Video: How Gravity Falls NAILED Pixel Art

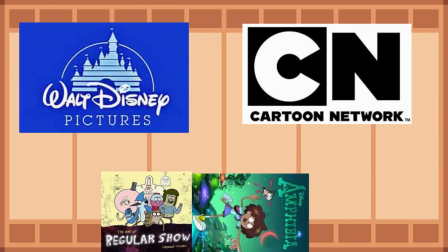(4:05)
So, because of this, pretty much any company that wants to make an animated series is going to prefer to use any other form of digital animation,
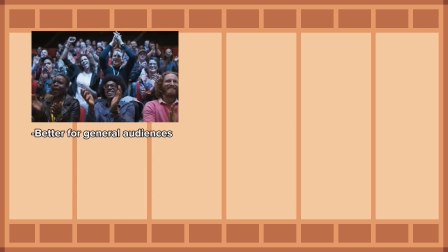(4:13)
because it's going to be more desirable to general audiences, it can allow them to create their artistic vision in far more detail and on a grander scale,
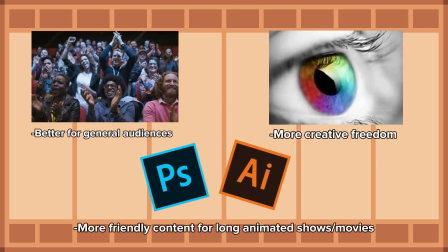(4:20)
and it will be technically far easier as the software that they are most likely to use will be far more friendly and has more tools to simplify the animation process, at least to a certain extent that most pixel art platforms don't have. God, it really sounds like I'm bitching about being a pixel artist, huh?
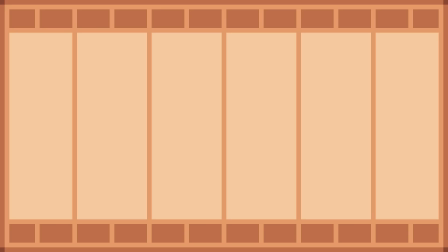(4:35)
I understand that I probably sound super biased over here, moaning about how hard my art is to make compared to everyone else's, but I want to make it clear that I'm trying to tackle this from the perspective of a professional animation studio,
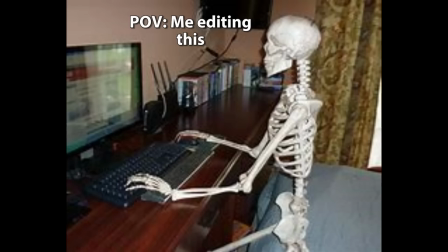(4:47)
and not some guy in his room that makes art for a hobby.
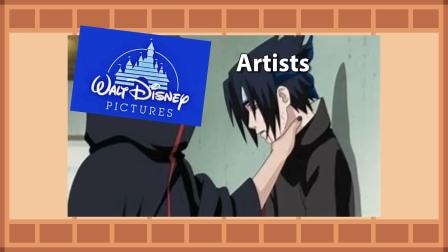(4:50)
I have none of the harsh time restrictions or creative constraints that these teams are going to have that work for Disney or something,
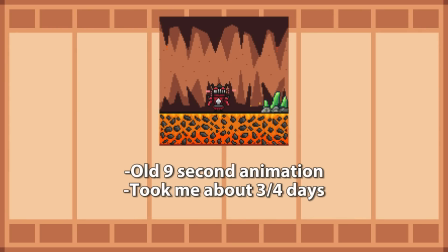(4:57)
so the pixel art that I make would take far less time than if they had to make it. My main point is that if this professional animation team wanted to make an animated show, and they're given given,
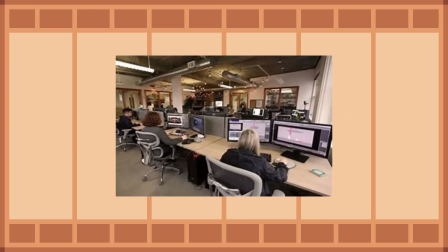(5:08)
say, 2 years to make it, they're never going to choose pixel art as the primary art form,
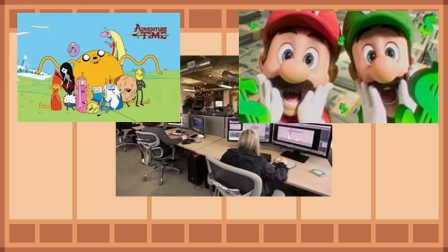(5:12)
because literally any other option is going to be better, more time efficient, and will give them the creative freedom that they need to realize their vision in a more effective way.
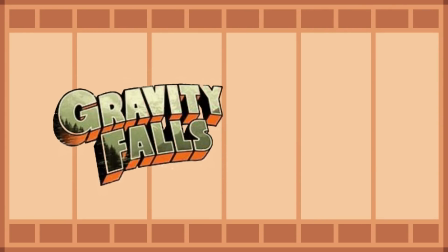(5:21)
So, with all of that said, how in the hell has Gravity Falls taken all of these warnings against using pixel art in an animated show,
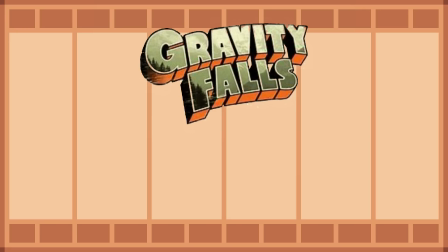(5:29)
thrown them in the garbage, and done it anyway, and actually succeeded on top of that?
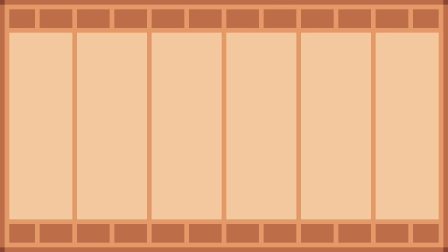(5:34)
Well, before we get into the episodes in more detail, let's look at the artist himself who brought them to life, Paul Robertson. This man has been arguably the most prominent figure at bucking the trend of pixel art never featuring in animated shows and movies,
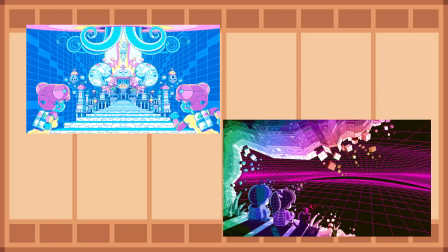(5:46)
with his talents in pixel art animation having breached onto the big screen in 2010,
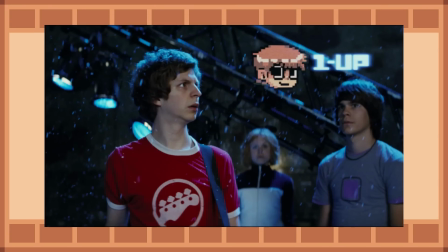(5:50)
with Scott Pilgrim vs. the World, where he made these little cute pixel art effects that will be used across the entire movie,
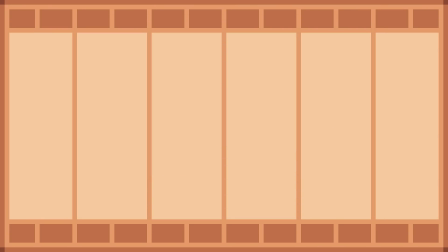(5:56)
and he would actually go on to be one of the main artists for the Scott Pilgrim game as well.
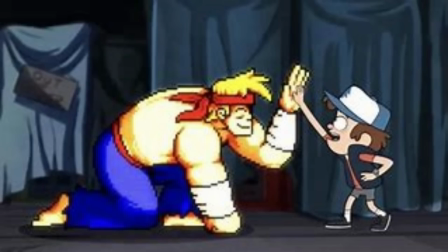(6:00)
2012 would be when Fight Fighters, the first episode of Gravity Falls to feature his art, would be released,
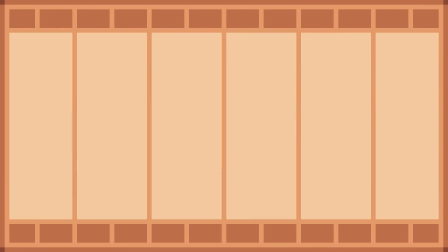(6:05)
and this really started the trend of him featuring in many popular and influential animated shows,
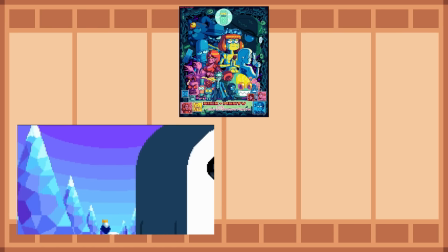(6:10)
such as Rick and Morty, Adventure Time, and even the freaking Simpsons, as you saw earlier.
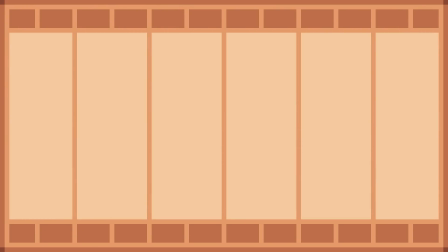(6:14)
He's an insanely talented pixel artist, and one of the best in the industry in my opinion,
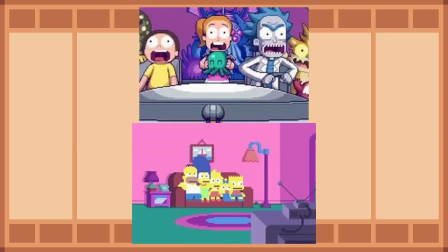(6:19)
with his ability to make pixels blend into these pre-established worlds in a way that makes them unique yet still immersive is really incredible.
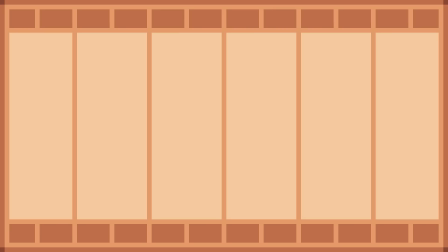(6:27)
He's also had a major hand in animating for video games as well, of course, being a part of the art team for games such as Shantae and the Pirate's Curse,
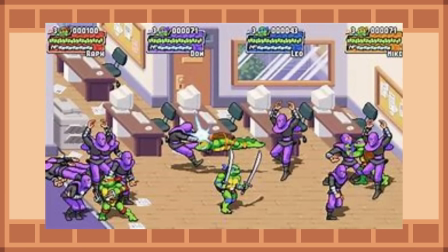(6:34)
and even the new Teenage Mutant Ninja Turtles game as recently as 2022.
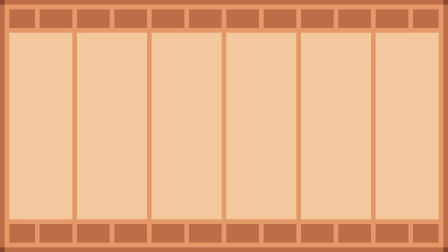(6:38)
So it's safe to say that if you had to pick anyone to make some pixel art for your animated show and have it work out amazingly, this guy is a pretty solid bet.
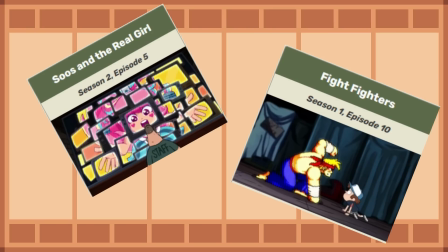(6:46)
So, without further introductions, let's look into these episodes themselves to see how his talents have been used in the world of Gravity Falls,
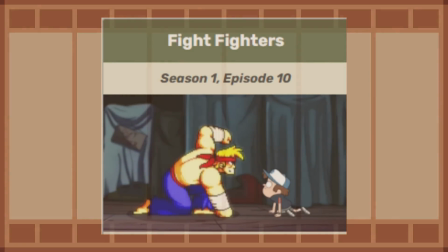(6:53)
starting with the first episode he worked on, Fight Fighters.
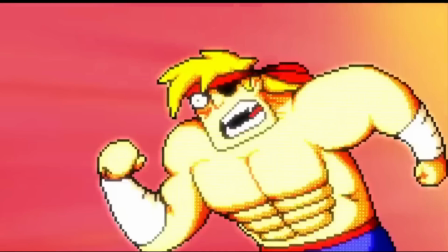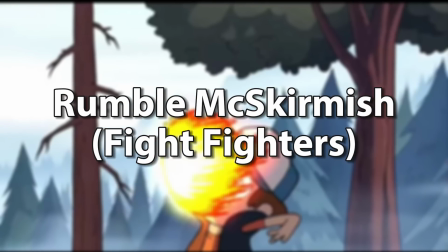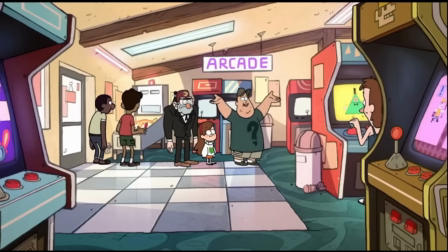(7:08)
Fight Fighter starts out with the gang at an old arcade with Soos, a character we'll get back to later,
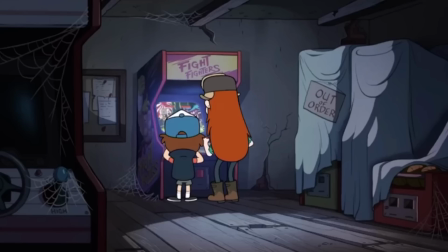(7:13)
talking about all of the nostalgia he has for the games within the arcade, with the Fight Fighters game itself being used by Dipper and Wendy in the back,
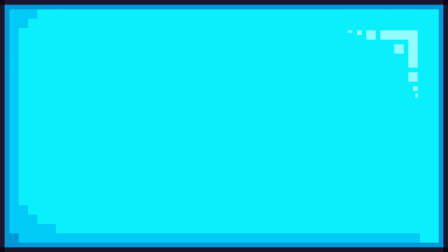(7:20)
immediately showing the audience that these games are meant to call back to the prime days of the arcade. The 16-bit art style of the games, like Street Fighter 2 or other similar fighting games,
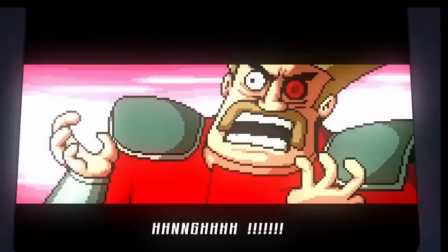(7:30)
mixed with the corny writing of these characters, create a very old school feel, just like how most people are going to see pixel art in general.
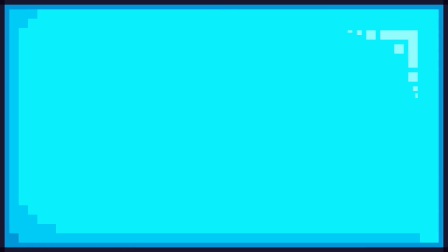(7:36)
Instead of being held back by this perception, however, it plays into it entirely and makes it entertaining to the audience using both vibrant and appealing visuals and the amazing voice work of Brian Bloom.
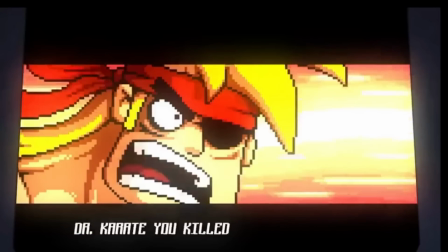(7:46)
Focusing on the visuals, of course, these initial cutscenes have this light glow to them that really gives off the feeling of staring at an
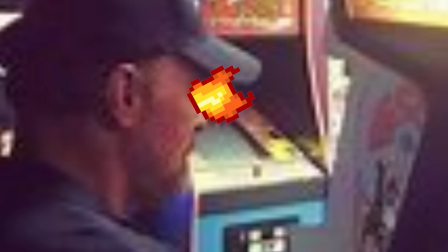(7:53)
arcade screen and the light is burning your eyes while you're locked in trying to kick your friend's ass,
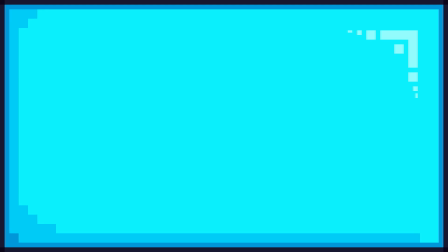(7:58)
giving these sprites a further nostalgic and fun appeal to them. And of course, for the majority of this episode, McSkirmish isn't in the arcade screen,
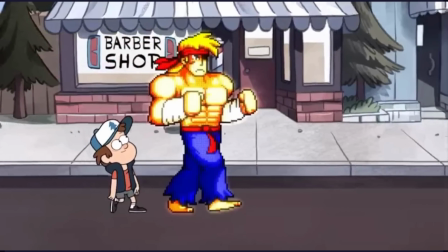(8:05)
but is instead wandering around in the open with this glare on him, so how does his sprite hold up without it?
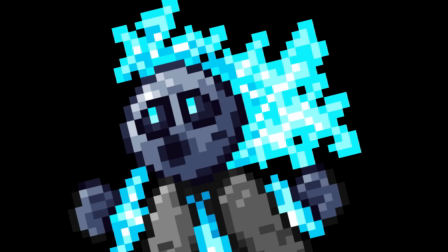(8:11)
Amazingly, of course. What the hell were you expecting?